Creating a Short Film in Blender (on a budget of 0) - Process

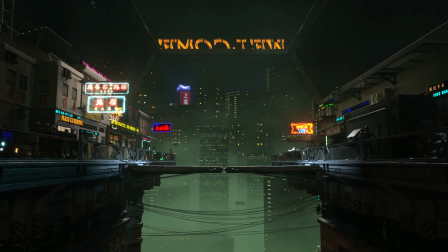[4:12]
In the end, I decided to have the setting be this shopping area, split into 2 streets connected by a rotating bridge.
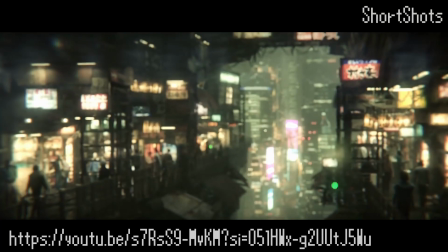[4:19]
The final layout was heavily influenced by this short titled Street Food, which is really cool by the way.
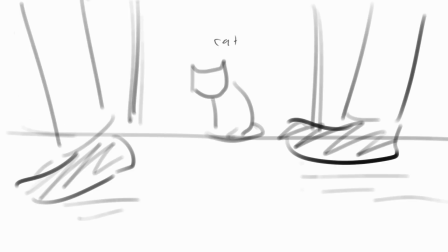[4:25]
I drew a very basic storyboard in Krita to serve as my guide for the flow of the scenes.
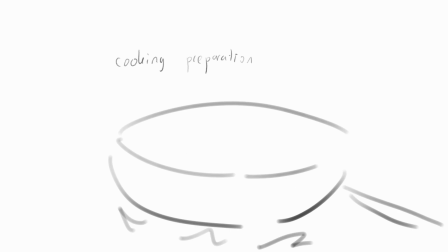[4:30]
It's not a perfect blueprint to follow, but more of a rough idea on how the story plays out.
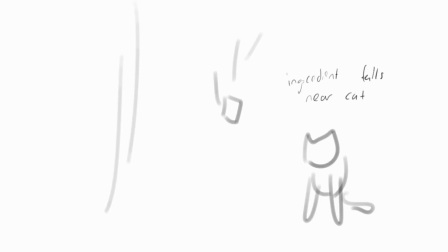[4:36]
In the end, I didn't completely follow the original storyboard and ended up improvising some scenes.
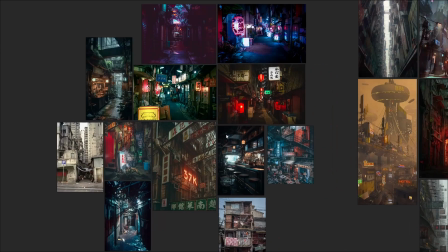[4:41]
I also used PureRef to collect some reference for the visuals.
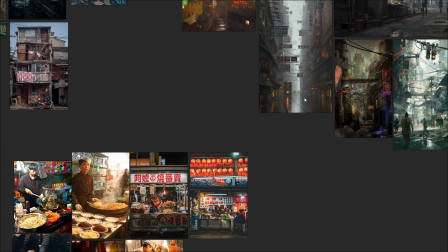[4:45]
There are photos from Unsplash, Pinterest, and amazing artwork from ArtStation that helped me a lot as reference for the visual design. And so, equipped with a storyboard and references, it was time to start actually making stuff.
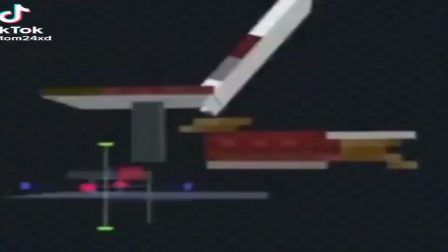[4:59]
First, open Blender. Second,
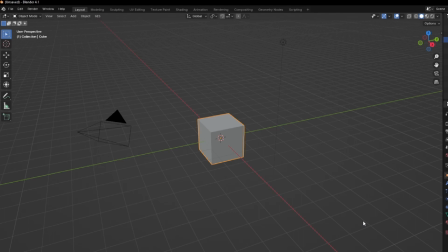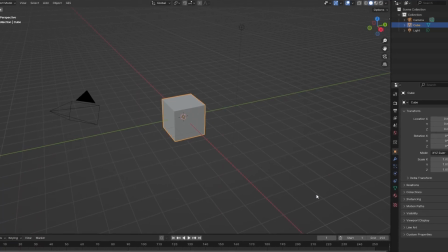[5:12]
Yeah! Looking at a new clean 3D viewport gives the same dread as starting a painting on a completely empty canvas.
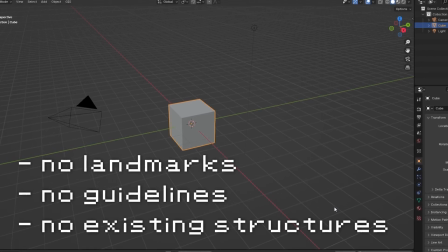[5:20]
There are no landmarks, no guidelines, no structures to build off of. It's extremely daunting to build stuff when there's nothing to start from.
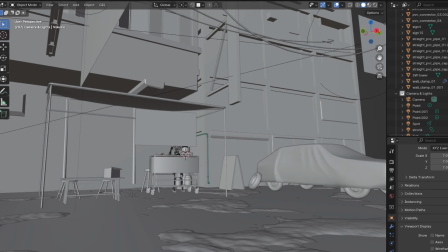[5:28]
The expectation of the scene in my head always looks better than what I can create within the first 5 minutes.
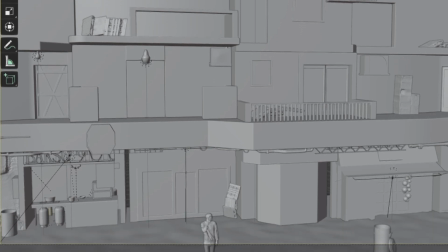[5:34]
I always expect it to be perfect from the get-go, which is completely unrealistic and just don't think that way.
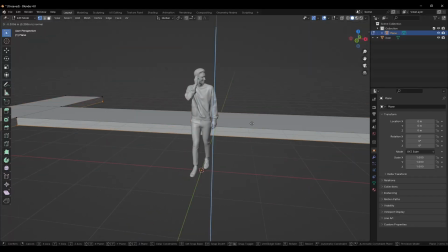[5:41]
But I eventually started creating.
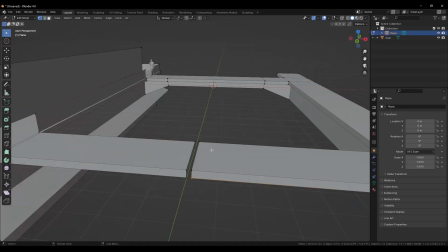[5:44]
First, a blockout using basic cubes to represent shapes, using basic operations such as move, extrude, and scale to create those shapes.
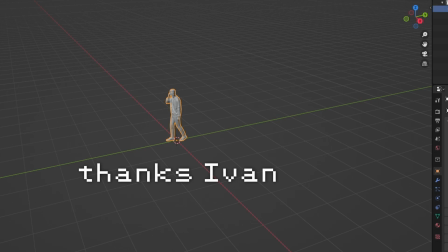[5:53]
Also, having an accurate size human reference helps a lot. Thanks, Ivan. The next challenge is building a scene where multiple camera angles can work.
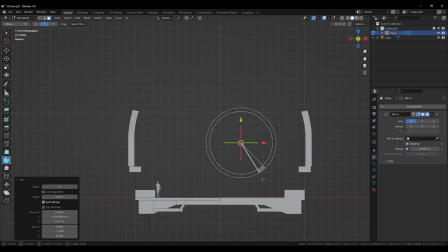[6:02]
Usually in 3D, you don't model what the camera doesn't see. However, I didn't have a super clear image of where the camera angles would be yet.
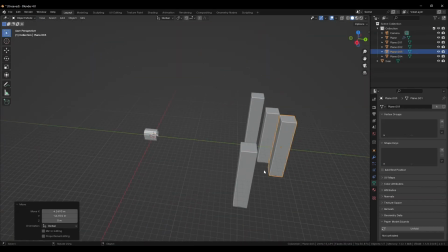[6:10]
So for optimization, I created a blockout larger than what I would realistically need.
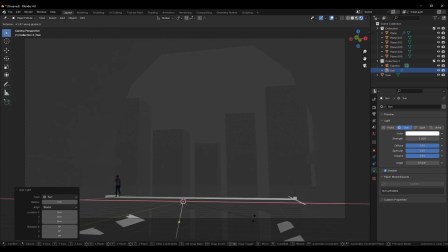[6:15]
Then added a sunlight that would be visible in almost all scenes. After that, smaller detail would be added only where the camera could see. Once I had the blockout, adding detail was easy. I stick with the big, medium, small principle.
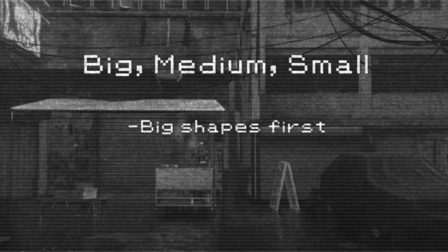[6:28]
Start with your big primary shapes first, as they can act as a base, and then move on to the secondary and tertiary shapes.
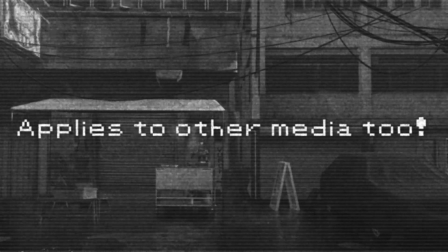[6:35]
This applies to other media like painting and drawing too. Most of the buildings are simple cube shapes.
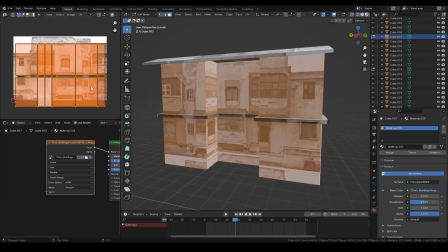[6:42]
Extrude, loop cut, and bevel are very useful operations to make these structures.
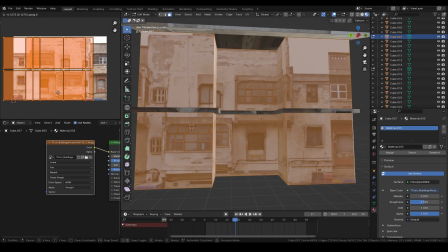[6:47]
I use image textures of buildings to create the illusion of detail, a method popularized by Ian Hubert.
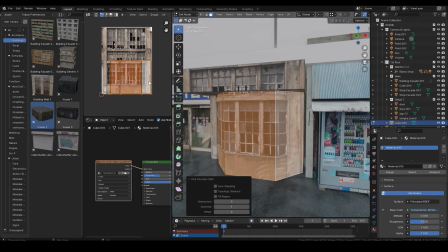[6:54]
A simple cube project and moving around UV islands already create great results.
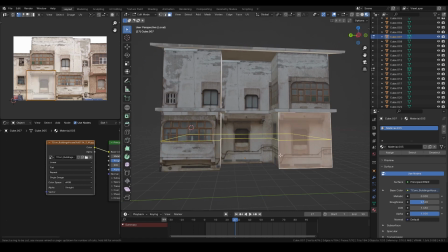[6:59]
You can then add loop cuts in places like windows or overhangs, then extrude them from there.
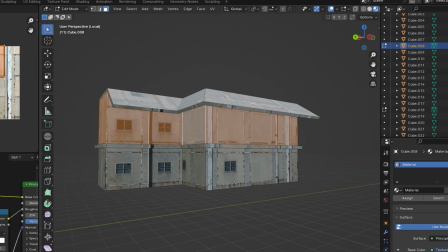[7:04]
These are only good for medium to far shots though, because close-ups need more geometry to look believable.
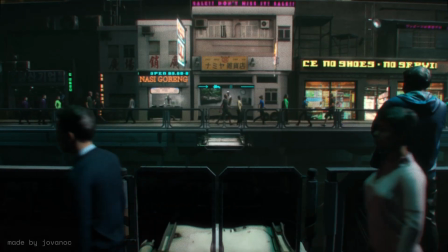[7:10]
Man, I miss when textures.com had free downloads. This bridge was modeled in a similar way, utilizing cube shapes and image textures.
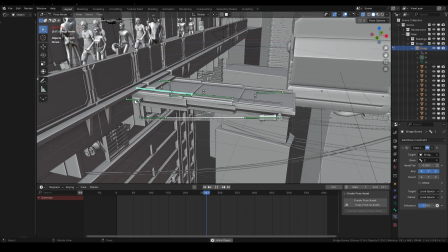[7:18]
Rigging it was quite fun too. I even added a noise modifier to the animation to make it feel like an old worn down bridge that could collapse anytime soon.
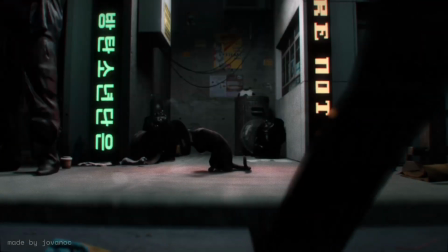[7:27]
That's not a fun thought. Most of the detail is free assets downloaded from places like Polyhaven, Sketchfab, and CG Trader.
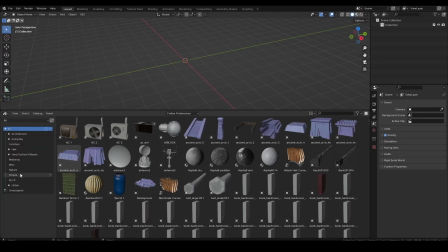[7:35]
The asset browser in Blender is extremely useful for being able to quickly preview and drop assets in your scene.
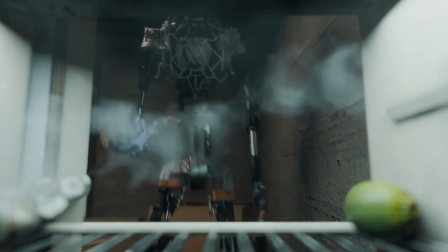[7:41]
I only modeled a few specific things for the shot, such as the robot, the frying pan, which is an old model that I made, and the delivery drone.
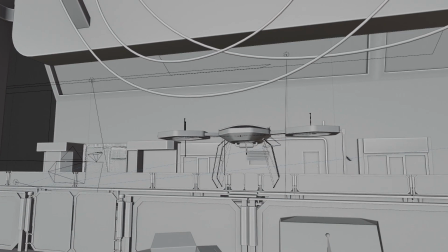[7:51]
To create depth and atmosphere, I used volumetric fog.
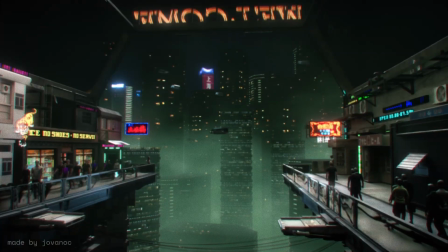[7:54]
It's not as versatile in EV compared to cycles, but it is possible to achieve great results using shader nodes.
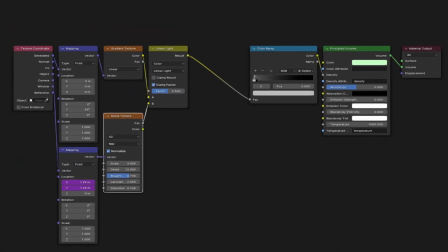[8:01]
For example, a gradient texture to play around with the shape of the fog.
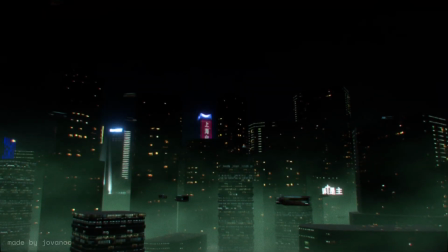[8:05]
That's what I use to make the fog fade from thick to thin in the background, as you can see here.
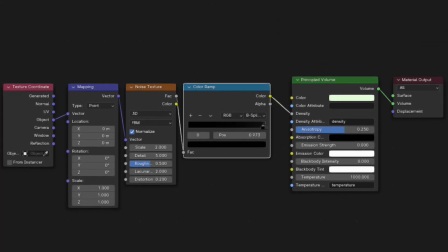[8:10]
You can also use a noise texture to add that extra wow factor to your volume.
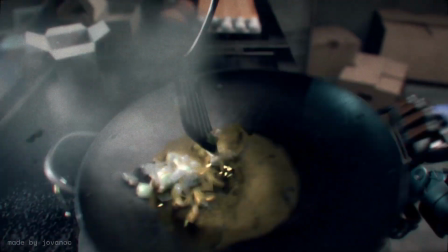[8:15]
The smoke effects, such as the ones on the pan, are mostly 2D planes or cars.
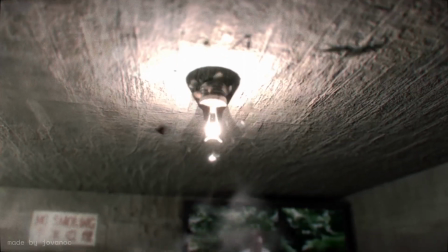[8:20]
Just videos of smoke on a black background, carefully placed to give the illusion of volume.
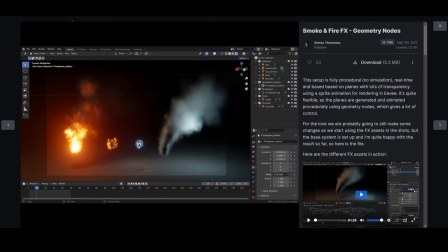[8:26]
I also use this free Smoke and Fire Effects Geometry Nodes asset from the official Blender Studio website.
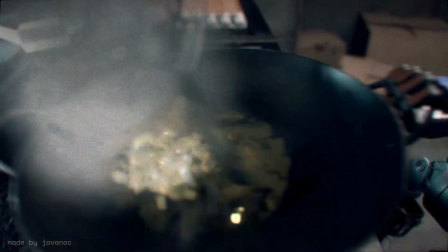[8:32]
This was really useful for creating the cooking scene.
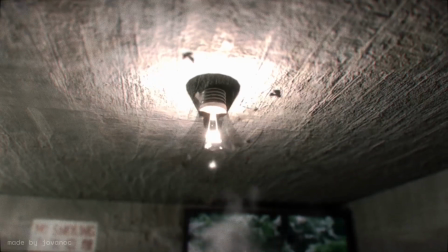[8:35]
It gives great results while also being relatively light on performance, as it's all using nodes, so it's procedural without any simulations needed.
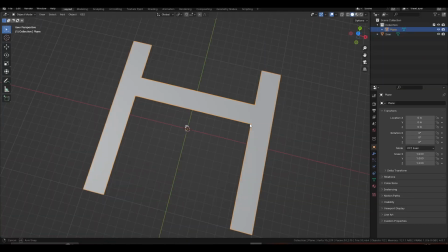[8:43]
Once you start laying down stuff, you almost automatically know what else to add. Adding more objects, editing existing ones, and so on.
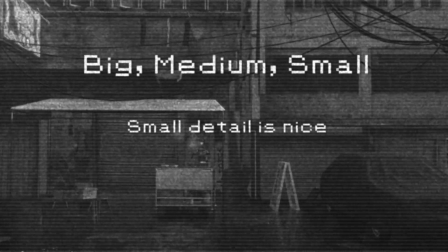[8:51]
Again, the big, medium, small principle. Now, it's important to remember that while small detail is nice, it's the big shapes that ultimately carry your composition.
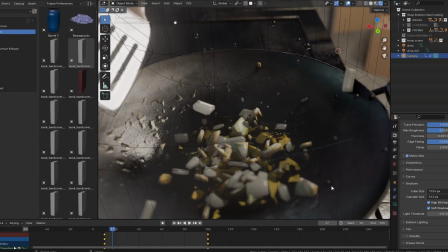[9:00]
I've fallen into the endless loop of adding unnecessary detail multiple times while making this project.
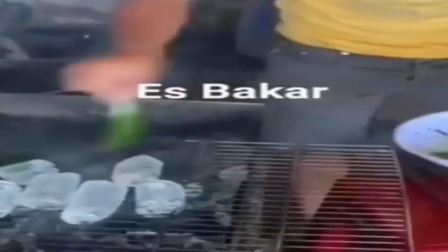[9:06]
In fact, getting lost in adding detail can end up resulting in less detail.
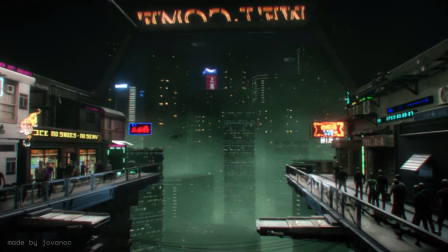[9:10]
For example, in this wide shot, I originally wanted to model the inside of every shop to make it more, realistic. However, I ended up making these people walk around, which are also free assets by the way, making the focus on these people moving instead of the static shops.
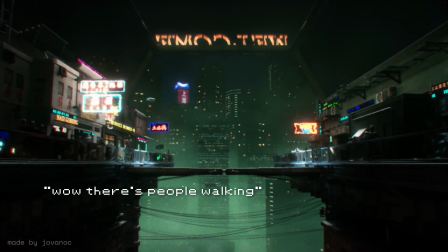[9:27]
When you look at this, you think, wow, there's even people walking, instead of, wow, that's a very nicely modeled shop.
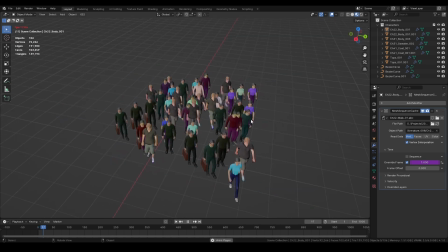[9:33]
By the way, there are only like 5 human characters that form all of the crowds walking. I made a procedural shader setup that changed the colors every time you duplicate them.
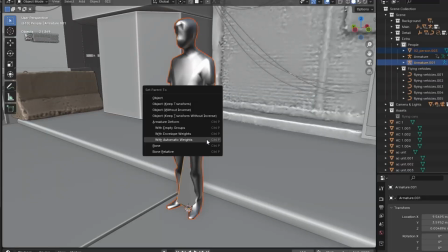[9:41]
There's also some static humans with a simple rig that makes them sort of breathe a little.
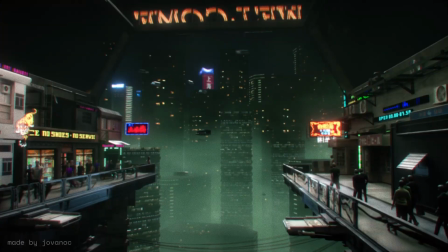[9:46]
Just adds that extra bit of realism. I myself love adding small detail, such as the running neon signs,
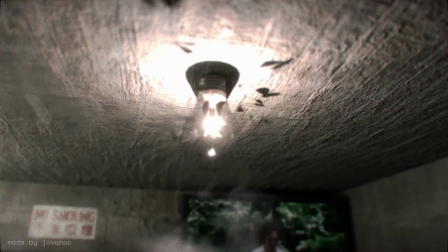[9:54]
the flying cars in the background, and this random video of Araki, the creator of JoJo's Bizarre Adventure, getting soaked.
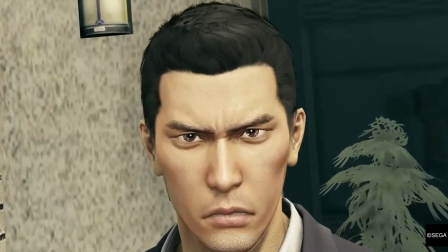[10:00]
But you always gotta focus on the big picture first. I cannot stress that enough.
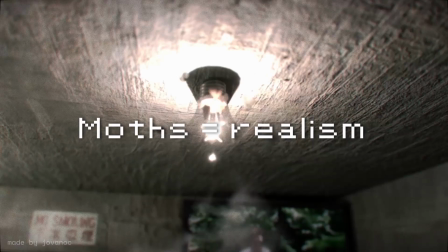[10:05]
And don't forget to add mods for realism.
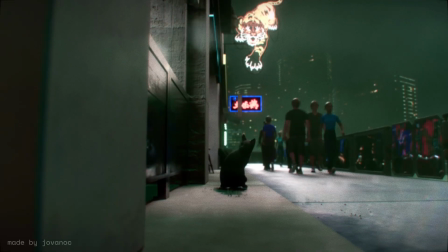[10:08]
I set the entire short film to be at night, which is arguably harder than daytime lighting in EV.
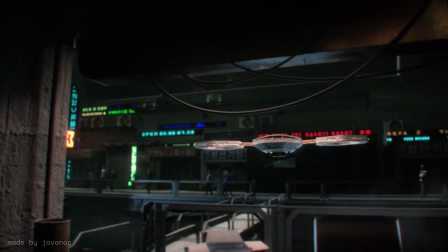[10:14]
I started with a very dim HDRI that honestly almost does no effect.
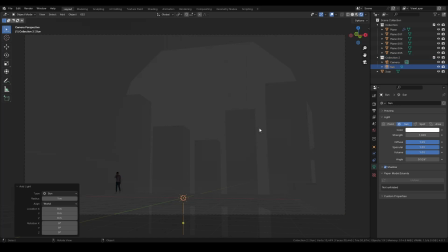[10:19]
You could just use a dark world background and it would look the same. Then a sunlight with a low strength and big angle value to create soft shadows.
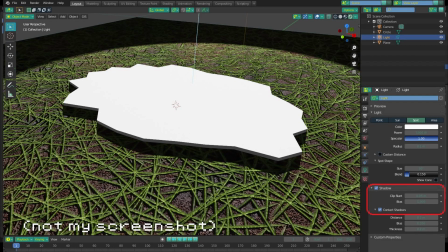[10:28]
They're non-contact shadows too if you're using EV. That paired with ambient occlusion can create a lot of depth, especially in scenes where objects intersect,
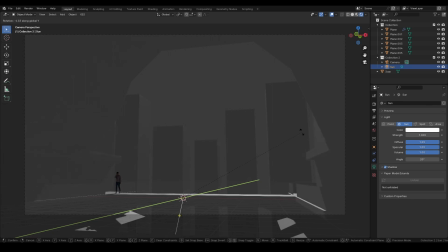[10:36]
such as the space between buildings and the ground that it's on. After that, it's a matter of placing point lights, spotlights, and area lights where it fits.
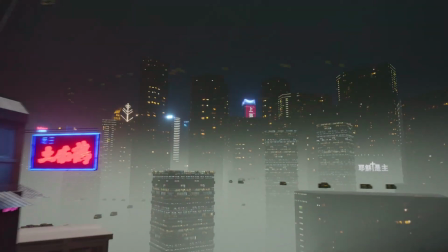[10:44]
For example, in areas with tons of neon signs, you can put lights to accompany them too, because emission materials in EV don't actually produce light.
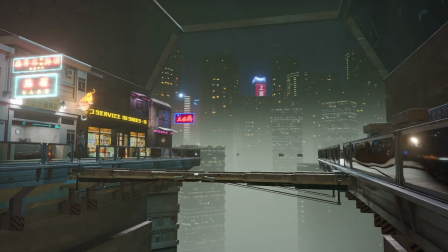[10:53]
You can bake the lights with a radiance volume, but that won't work for animations.
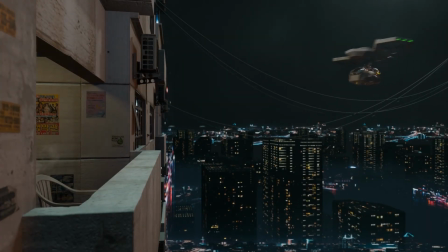[10:58]
Yeah, the lighting process is basically trial and error, figuring out what works and what doesn't.
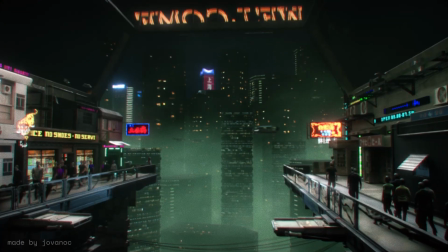[11:03]
By the way, these neon signs are one of my favorite things ever. Some of them are image textures with emissive and transparent materials according to the light and dark values of the image.
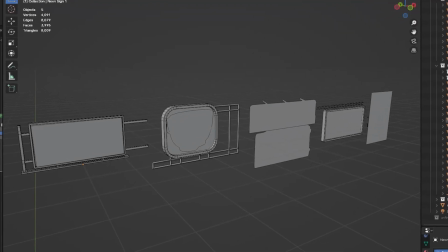[11:13]
They're relatively low poly but are quite taxing on RAM because, shaders.
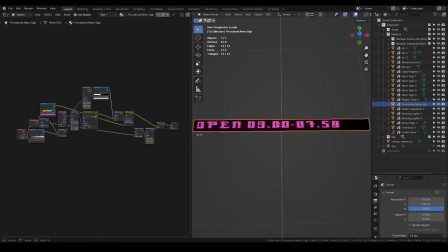[11:18]
Aside from those, there are these rectangular running text signs. These are all the same material.
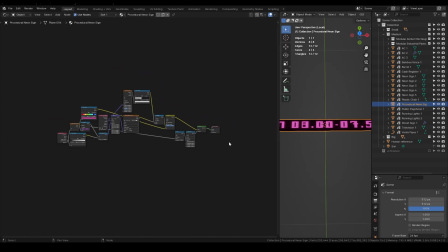[11:23]
It's a procedural setup where a random value based on the object name chooses one of these 16 textures to use.
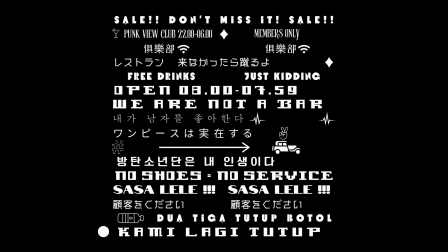[11:31]
Basically, the random value shifts the UV coordinates in increments, so it lands on one of these 16 locations.
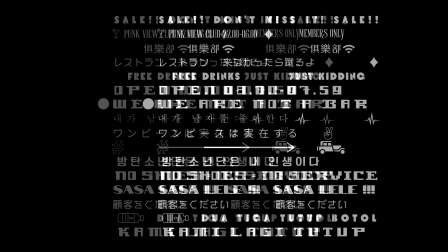[11:37]
The random value also varies the speed that the sign moves in and the color of each sign.
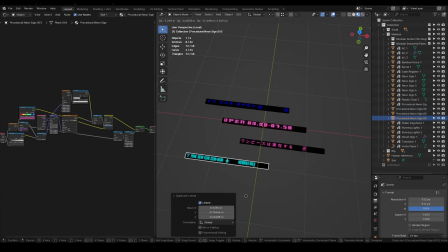[11:42]
This results in unique signs every time you duplicate them. A simple but great method to create the illusion of variety.
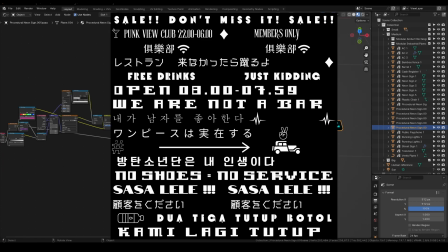[11:49]
Also, yes, I made this custom texture myself and most of this text is stupid. I first learned this method from Ian Hubert and it's extremely helpful.
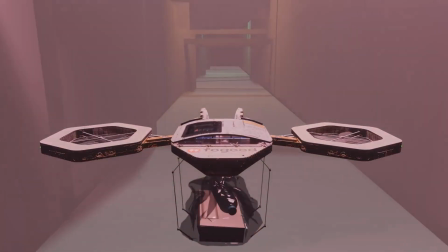[11:58]
Now let's talk about an often overlooked part of production, which is organization, as in neatly storing files and assets.
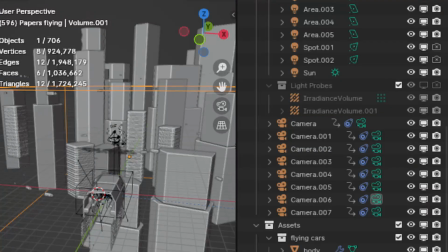[12:06]
In all of the blend files for this project, I sorted the objects into collections of, again, big, medium, and small objects.
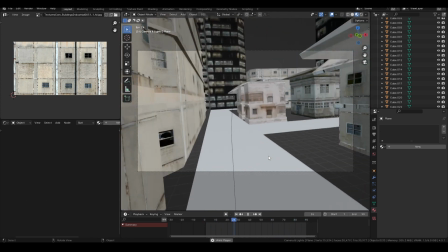[12:14]
I put the camera and lights in their own collection, and sometimes I add an extra collection for moving objects and hidden items.
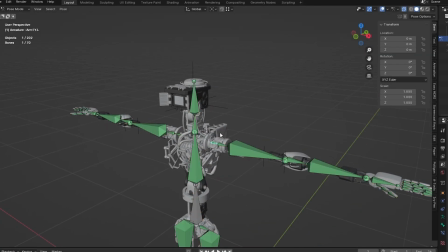[12:22]
Good organization can speed up the process by making it easy to access what you need.
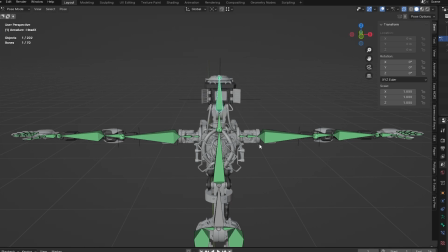[12:26]
It also helps a lot with optimization.